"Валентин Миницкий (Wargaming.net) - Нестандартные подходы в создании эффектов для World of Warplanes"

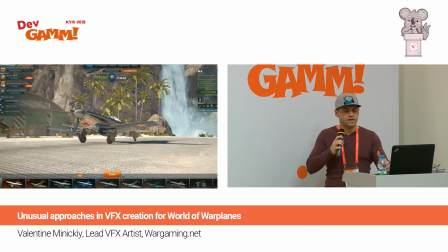Идея же наша заключалась в том, что пока акция не активна, игрок находится в мирной версии ангара, а как только там, допустим, 6 часов вечера включается акция, мы даем игроку об этом понять,
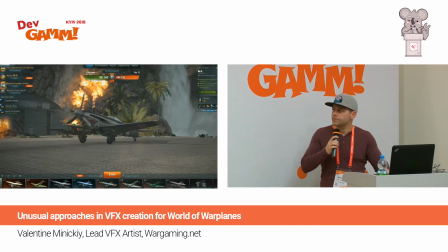переключая ангар в военное состояние. Вот как-то так оно выглядело.
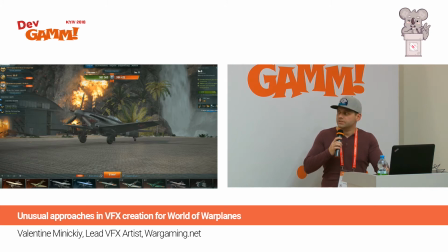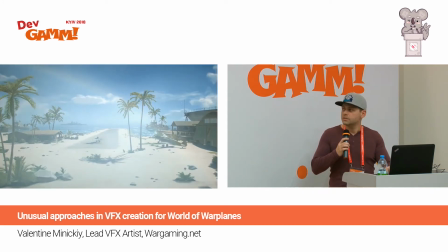Вот, выглядело. Это все как-то так.
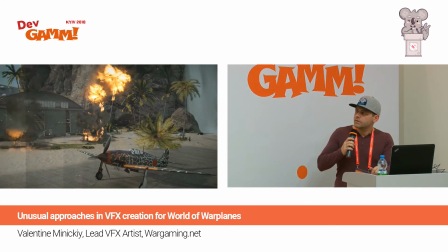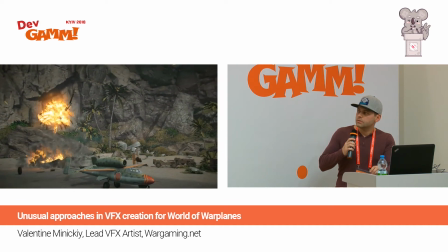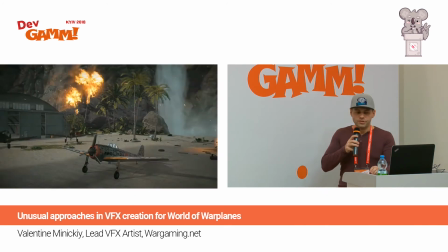Собственно, эту идею мы чуть не отбросили, поскольку по ряду технических причин,
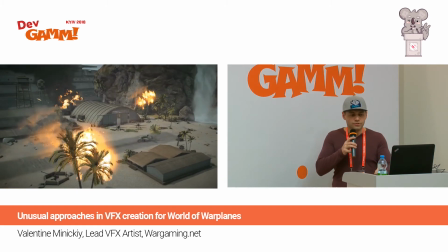и учитывая то, что у достаточно большой части нашей аудитории, которая играет на слабых компьютерах,
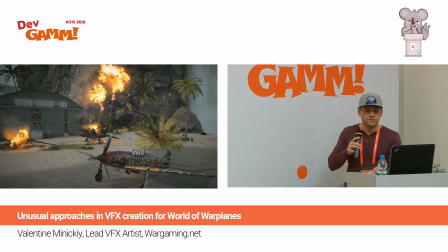нет возможности, ну и из-за этого у нас не было возможности использовать на разрушаемых объектах динамические тени
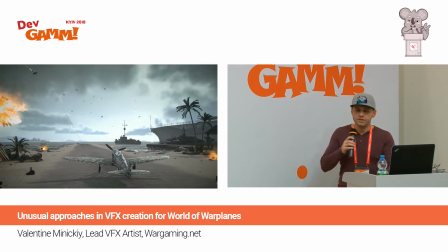или создавать дополнительные источники освещения от появившегося пламени и всего
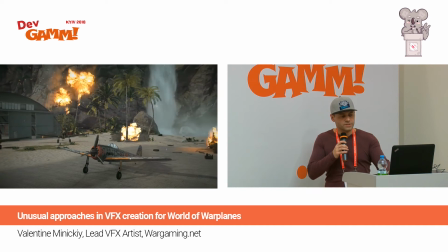остального. Но, к счастью, мы нашли способы все проблемы и ограничения преодолеть.
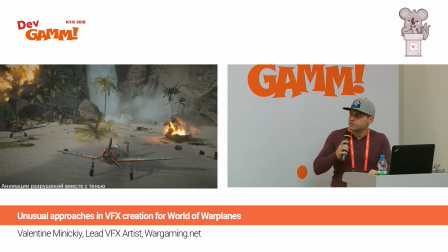Конкретно с тенями мы просто создали модели теней,
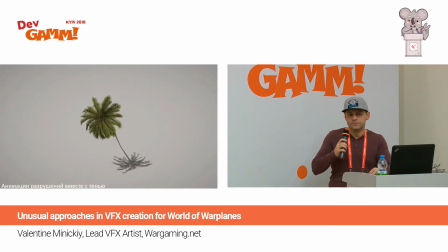которые добавили непосредственно во все анимации разрушения.
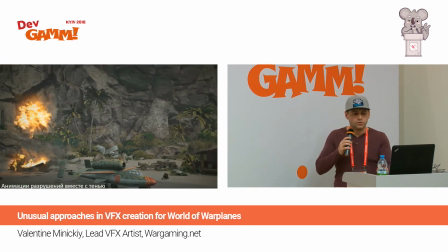И в большинстве случаев это было не сильно сложно, поскольку подложка земли, на которой находились эти объекты, в основном были плоской.
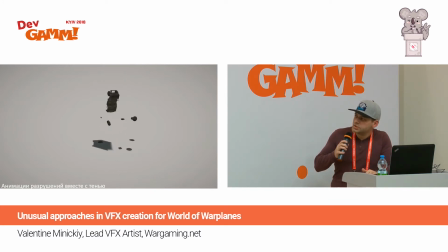Вы видите, тут у нас разнообразные грузовики разрушаются, машины, есть тени даже от разлетающихся их частей.
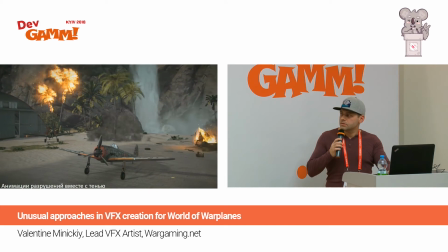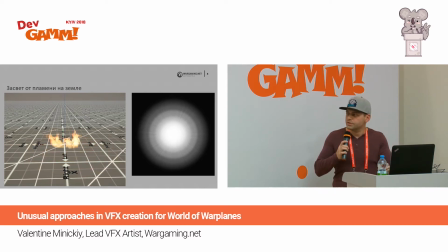Отсутствие создавать дополнительные источники освещения нас тоже не сильно пугало, поскольку все-таки время происходило тоже днем, и появляющиеся костры не должны были отбрасывать достаточно длинные блики. но все-таки подсветить поверхность рядом с пожаром нам крайне хотелось.
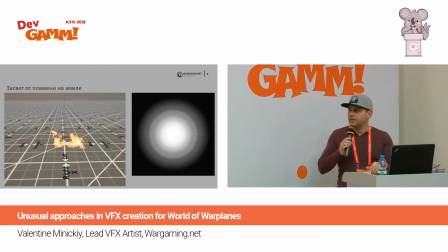В результате мы просто добавили горизонтальный партикл с вот такой кругообразной текстурой. Еще раз попробую запустить.
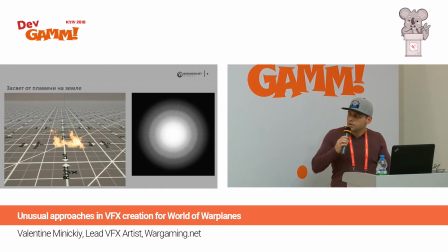Помигывающий, чтобы визуально поддержать дрожание пламени в пожаре.
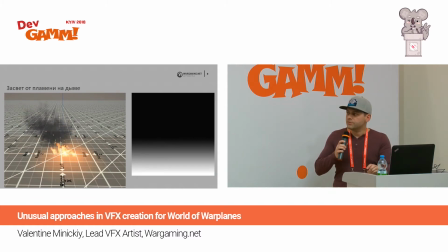Также мы посветили дым, добавив в материал огня дополнительную текстуру с градиентной заливкой и
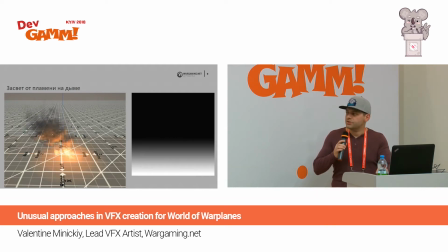окрасили ее в оранжевый цвет, таким образом практически повторив эффект подсветки дыма настоящими источниками освещения, которые мы можем видеть в играх других разработчиков на высоком качестве графики.
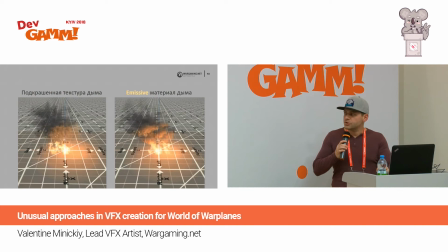Можно было, конечно, как делали раньше, покрасить начальную часть дыма в какой-то грязно-оранжевый цвет, но мне кажется, что наш вариант с материалом и дополнительной текстурой выглядит качественно лучше.
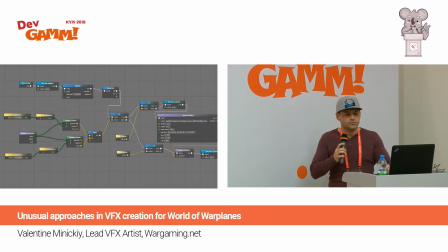Также, поскольку в наших ангарах нет никакой игровой логики, как стрельба, коллижен, здоровье объектов и все остальное, все события и действия мы скриптуем с помощью системы визуального скриптования, которая очень похожа на блюпринт в Unreal Engine 4.